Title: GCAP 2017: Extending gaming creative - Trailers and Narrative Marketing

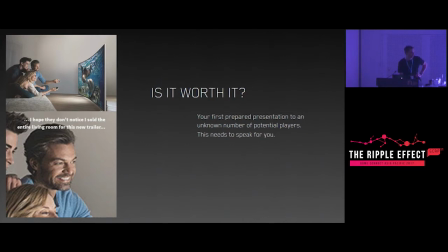19:03 So making sure the message that it says is the right message is really important I think people often think of it as being sort of a start of a conversation that's happening but really if the trailer is not right it can be the end of the conversation with a lot of potential players
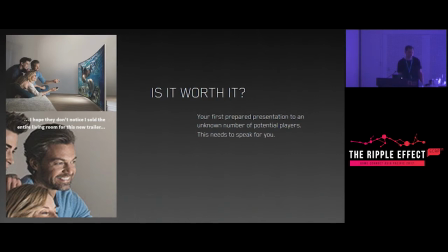19:21 so you want to make sure that first meeting with them is a way to continue the conversation let people know more about the game so those first impressions definitely last this can be tricky sometimes to sort of step away from your game and kind of put yourself in a headspace where you can
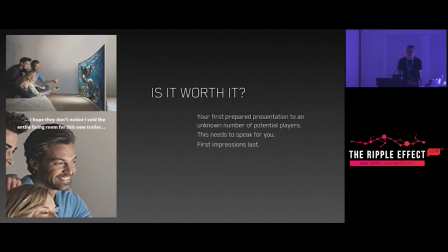19:38 really nail things down to a central core or what the heart of the game is.
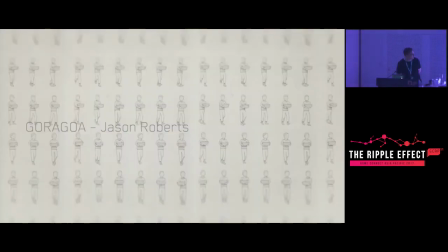19:42 And the next thing I want to look at is a trailer we did for Jason Robertson's game Gorogoa, which hasn't actually released yet, but should be this year sometime, I think. So it's a visual puzzle game and it kind of explores themes of spirituality and religion
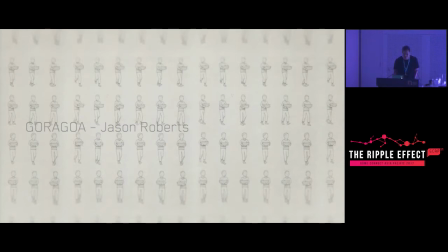19:59 and basically we were brought in again because of time constraints that Jason was facing but also the fact that he was so deeply invested in this game that is proving to be quite difficult for him to step
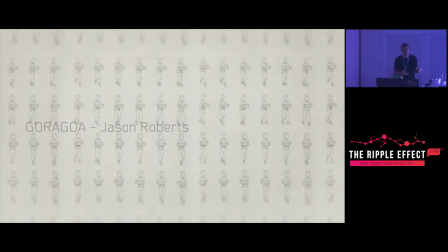20:15 away from it and and put something together that really summed up what the game was in that short amount of time he was struggling with the fact that he didn't want it to show a lot of spoilers. It's a visual puzzle game, so just by the fact you're showing the game, you're really giving away a lot of the mechanics of the game and how to figure things out.
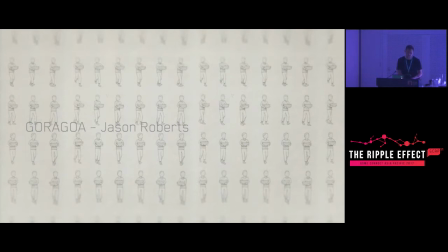20:35 So we decided to try and find a different angle towards it and how to develop it.
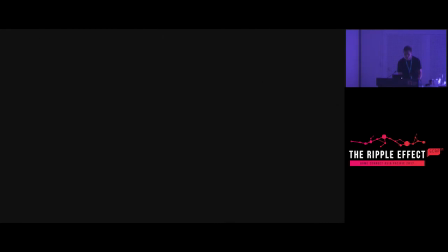20:42 So I'll just play the first animatic that we sent through and just sort of explain some things while it plays in the background.
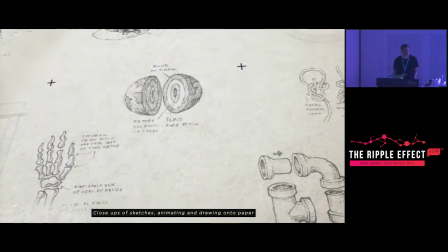20:49 Jason provided us with about 12 gigabytes of just artwork that he was using from the game,
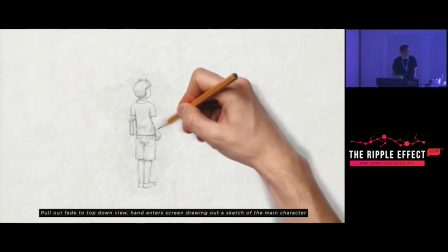20:55 which is great, but it was a difficult starting point.
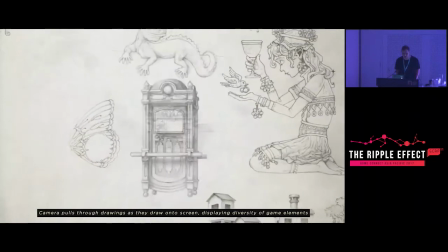21:02 But the more we talked to him about this, we were just sort of blown away by the development of this game.
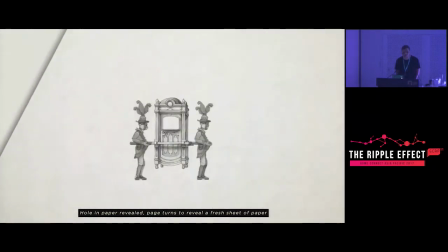21:07 He'd been working on it for up to about six years at this point,
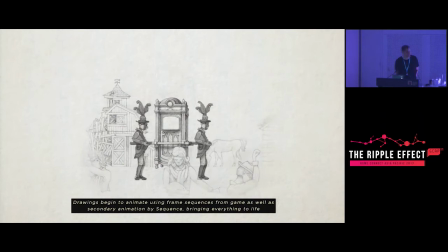21:12 and we learned that all of the illustrations in it were done by hand on paper and then scanned.
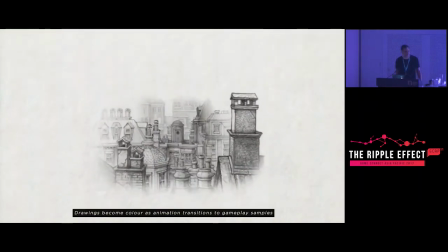21:19 And one of the craziest things was it had taken this long because as he was developing the game,
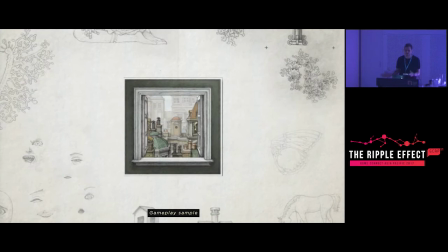21:26 his ability to draw had become so much better that he actually wanted to go back and revisit a lot of the initial scenes that he's drawn just to make it,
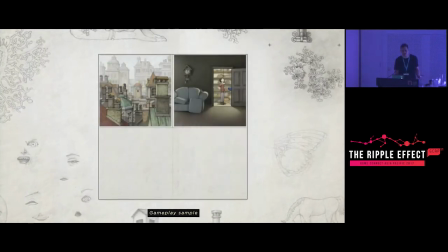21:34 you know, bring it up to the same level.
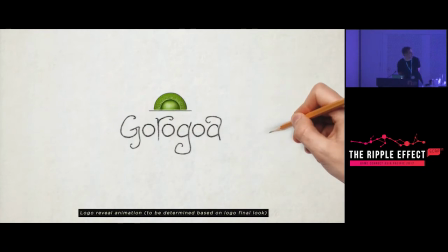21:38 So as we were kind of learning this, we sort of felt that the heart of the game was almost this labour of love, you know.
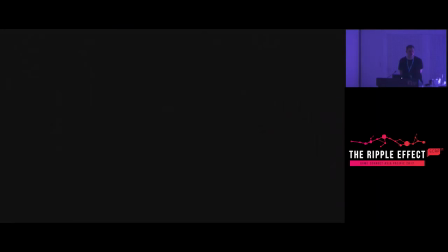21:44 It was the craft behind making it.
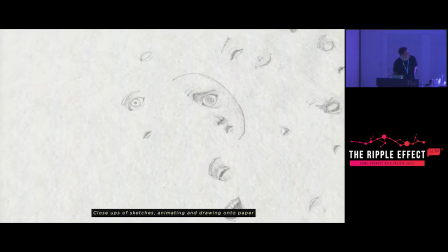21:47 And so you're seeing in this animatic, we wanted to obviously show off a lot of the artwork but try and start to build a bit of a handmade feel to it.
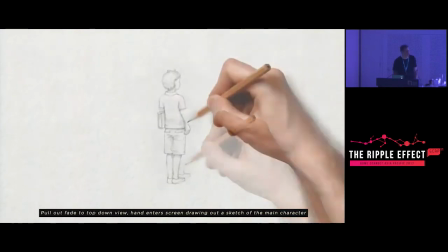21:55 And to begin, we had this quite literal thing of a hand drawing on the images.
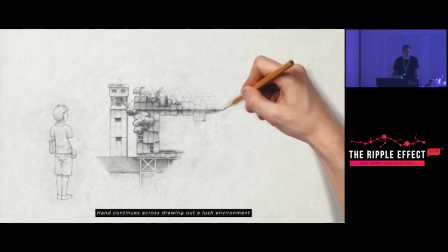22:00 As things went along, we felt this was a little bit naff and, you know, it didn't quite fit the aesthetic.
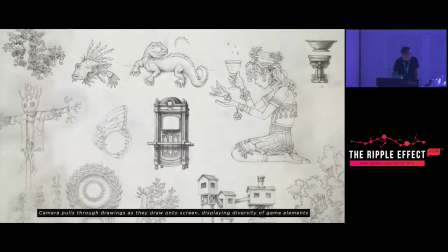22:05 So we got rid of the hand.
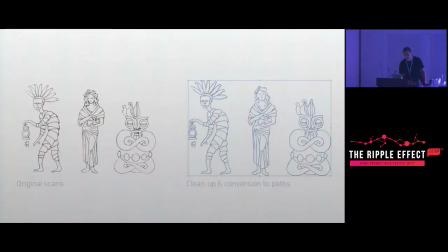22:08 It also opened up the ability for us to take all of these scans and actually build them simultaneously. So everything was drawing kind of as well. So we took the scans and just did clean-up conversions into Illustrator,
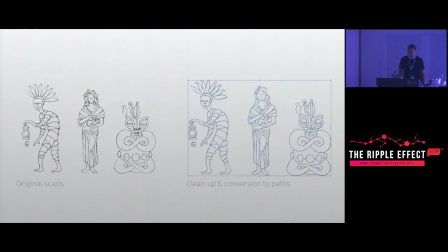22:22 used them in After Effects to sort of reveal the images and then really worked on giving it a handmade feel.
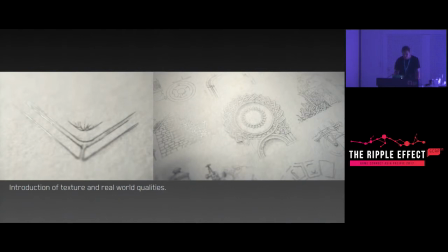22:29 So we introduced some page textures and had a feel of sort of reflective pencil marks, added some 3D camera movements and depth of field to this and some of the animations were frame by frame so we wanted to kind of show that off as well.
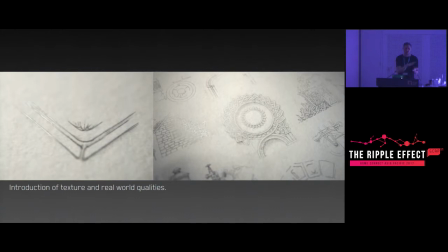22:49 So we kind of employed zootrope effects where you place each frame down and then the camera moves across it at the same frame rate. Yeah, and I'll show you the final result of that.